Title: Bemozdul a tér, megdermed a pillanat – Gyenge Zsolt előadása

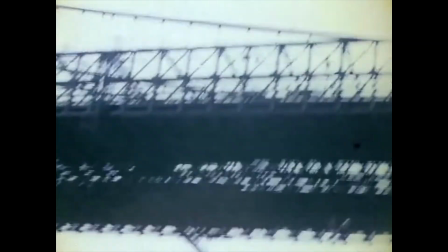(23:56)
Az egész film lényegében ennyire gyors, New Yorkról készült egy ilyen városfilm, ilyen nyaktörő sebességgel készült városfilm,
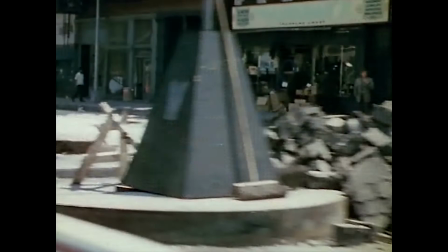(24:05)
amiben számomra az az érdekes, hogy annyira gyors a felvétel,
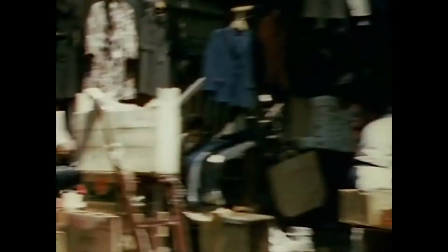(24:12)
helyenként belassít, de alapvetően annyira gyors, hogy igazából nem tudod eldönteni helyenként,
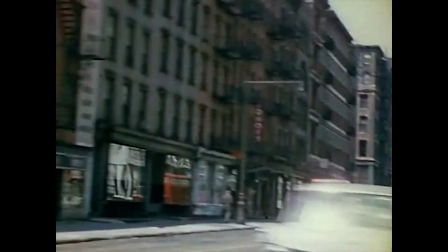(24:18)
hogy most fotót látsz-e, vagy filmet. Mert hogy olyan gyors az egymás utánisága, hogy jószerivel lehet egy fotó,
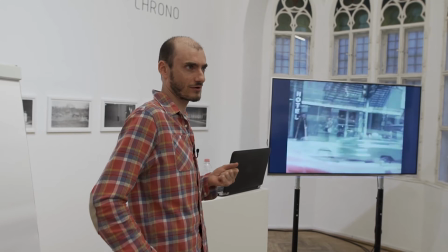(24:26)
ami mellett iszonyat gyorsasággal elhaladsz, vagy amit elhúznak előtted,
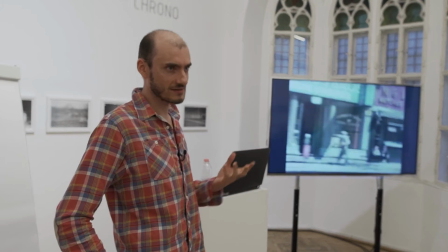(24:32)
hiszen mozgásfázisokat alig lehet detektálni.
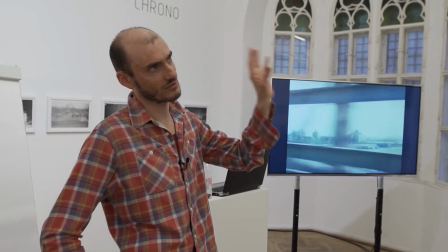(24:36)
Az elején volt néhány, illetve akkor, amikor az eget mutatta néhány ilyen villamos vezetékkel,
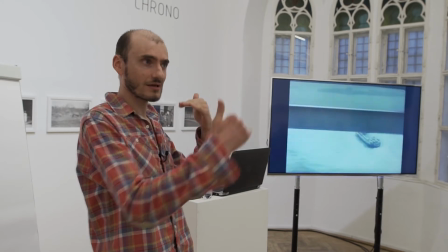(24:42)
mint itt, ugye ott az egyformasága révén érezhetjük egyfajta mozgásfázisként.
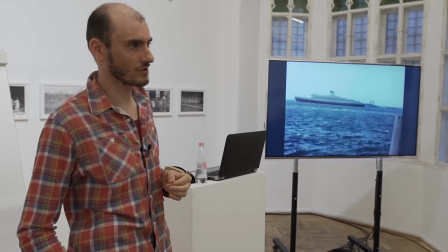(24:47)
Meg itt, amikor a hajókat mutatja. De az érdekes, hogy amikor
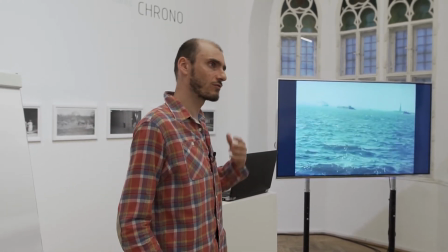(24:57)
ennyire felgyorsul, akkor pontosan az a fajta illúzió, ami a folyamatos mozgás illúzióját hozza létre,
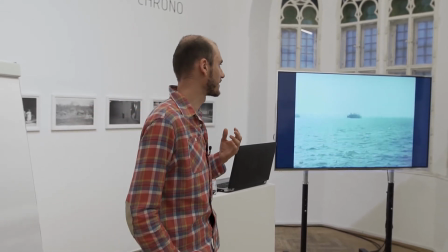(25:02)
az tűnik el helyenként, és nem tudjuk már
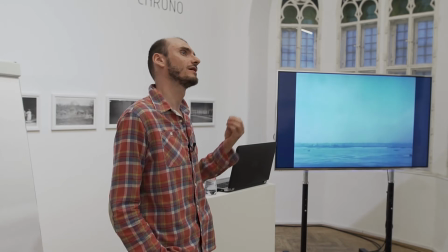(25:08)
nem tudjuk már megkülönböztetni a fotó és a film különbségét,
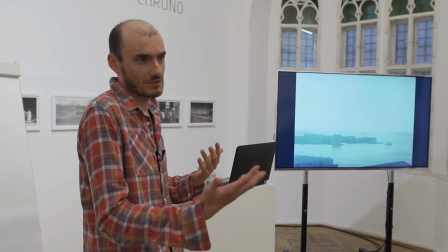(25:12)
vagy a fotó és a film szerűség különbségét, miközben nyilván a sebességet a film bízza ránk, vagy a film hozza létre,
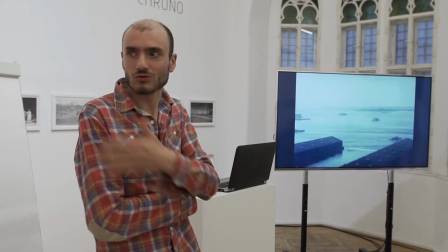(25:20)
és nyilván triviális, hogy a fotót olyan sebességgel nézem, hogy nekem jól esik, olyan gyorsan lapozom,
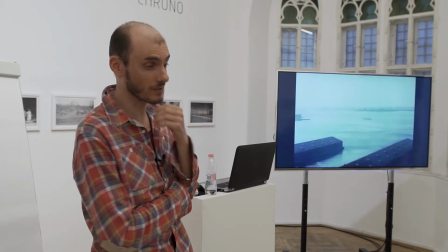(25:28)
a filmet meg nyilván nem tudom, a filmmel ezt nem tudom megtenni.
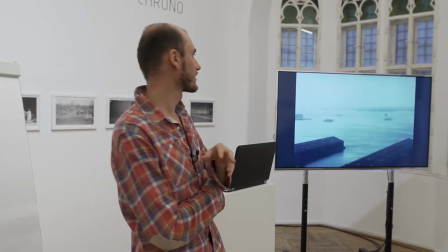(25:33)
És hát itt nyilván játszik azzal is, hogy lassítja, gyorsítja ezeket. Hát ez az őse a timelapse videóknak természetesen, tehát hogy
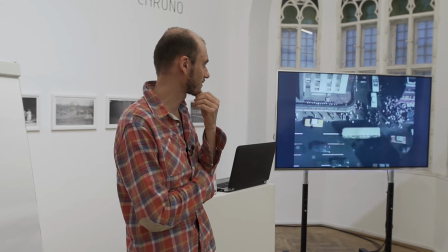(25:43)
ez azért is nagyon érdekes azoknak, akik a...
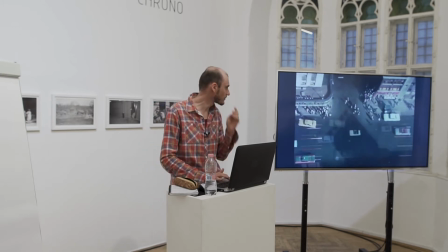(25:49)
És persze analóg filmre készült, akik a digitális technológiában látják mindennek az eljövetelét.
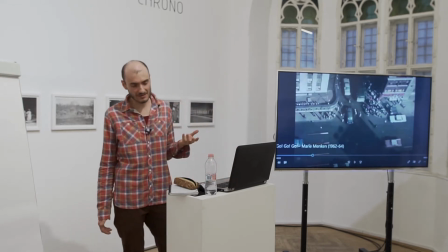(25:56)
Jó, de hát persze ennek is van egy még klasszikusabb verziója arra,
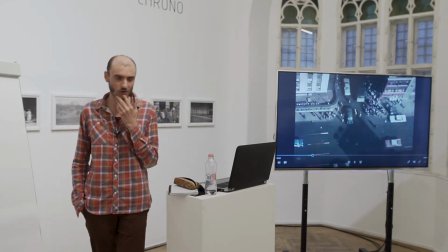(26:04)
hogy akkor mihez kezdünk, ha fotóval akarunk filmet elmesélni,
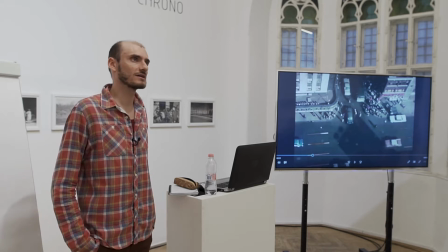(26:09)
és hogyan lehet narratív értelemben használni a fotókat,
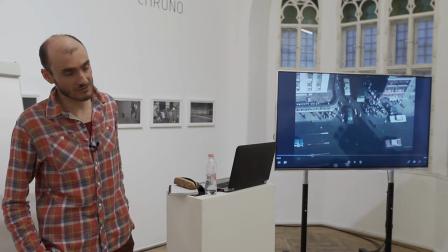(26:16)
úgy, hogy az mégse filmsorozat vagy fotósorozat legyen, hanem film legyen.
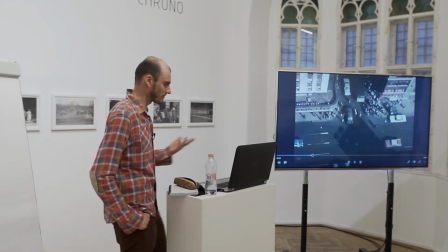(26:21)
Gondolom mindenki ismeri a Chris Markernek a Peron című filmjét, amiből most sikerült egy nagyon szép verziót megszereznem éjszaka. És bólogattok, vagy nem bólogattok? Tessék? Bólogató. Úgy értem, hogy ismertek. Jó. Ez a film, ez azért...
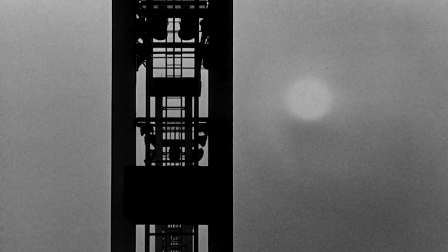(26:59)
Szóval, hogy én azért szeretem ezt a filmet, mert hogy ez nagyon szépen mutatja azt, hogy hogyan válik a... ugye...
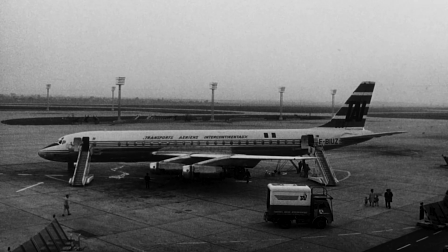(27:07)
Ezt most lehet, hogy egy picit lehalkítom.
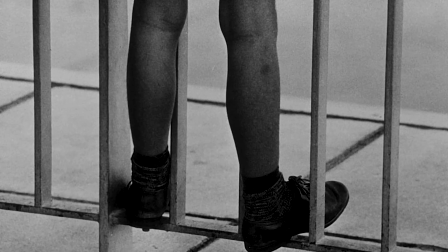(27:13)
Valahol itt van.
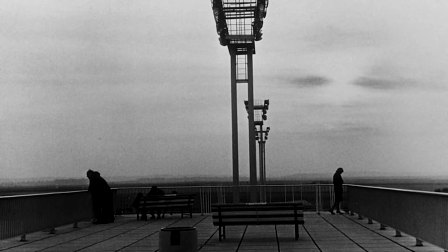(27:19)
Tehát, hogy tehát azt szeretem ebben a filmben,
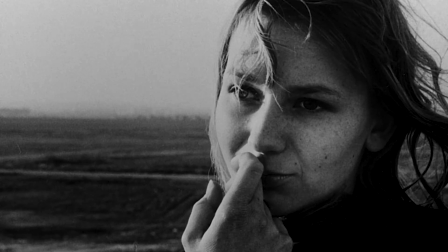(27:25)
hogy a képek, tehát hogy egyes fotókat használ, és hogy ugye úgy is hívják, hogy fotoroman, vagyis fotóregény, és hogy fotók révén mesél, és persze azt mondja, hogy hát azért Chris Markert nyilván megkérdezték, hogy miért fotókból építette fel a filmet, és miért nem készített filmet,
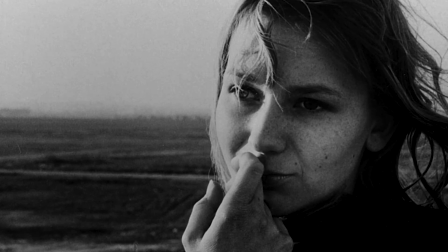(27:43)
vagy akkor miért nem egy fotómontázs ez, vagy egy fotósorozat, és azt mondja, hogy rendkívül fontossága van annak,
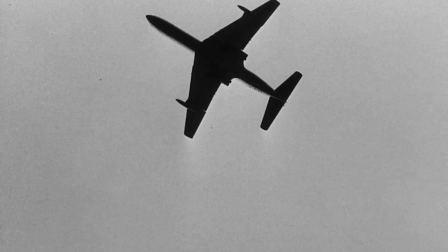(27:50)
hogy egy-egy fotót mennyi ideig tart ki.
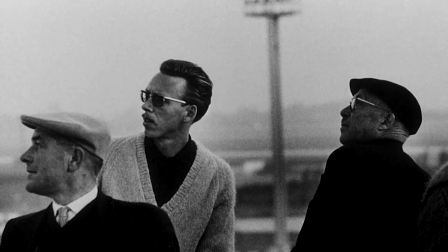(27:54)
Tehát, hogy meghatározza azt az időt, amit el tudunk tölteni a fotóval.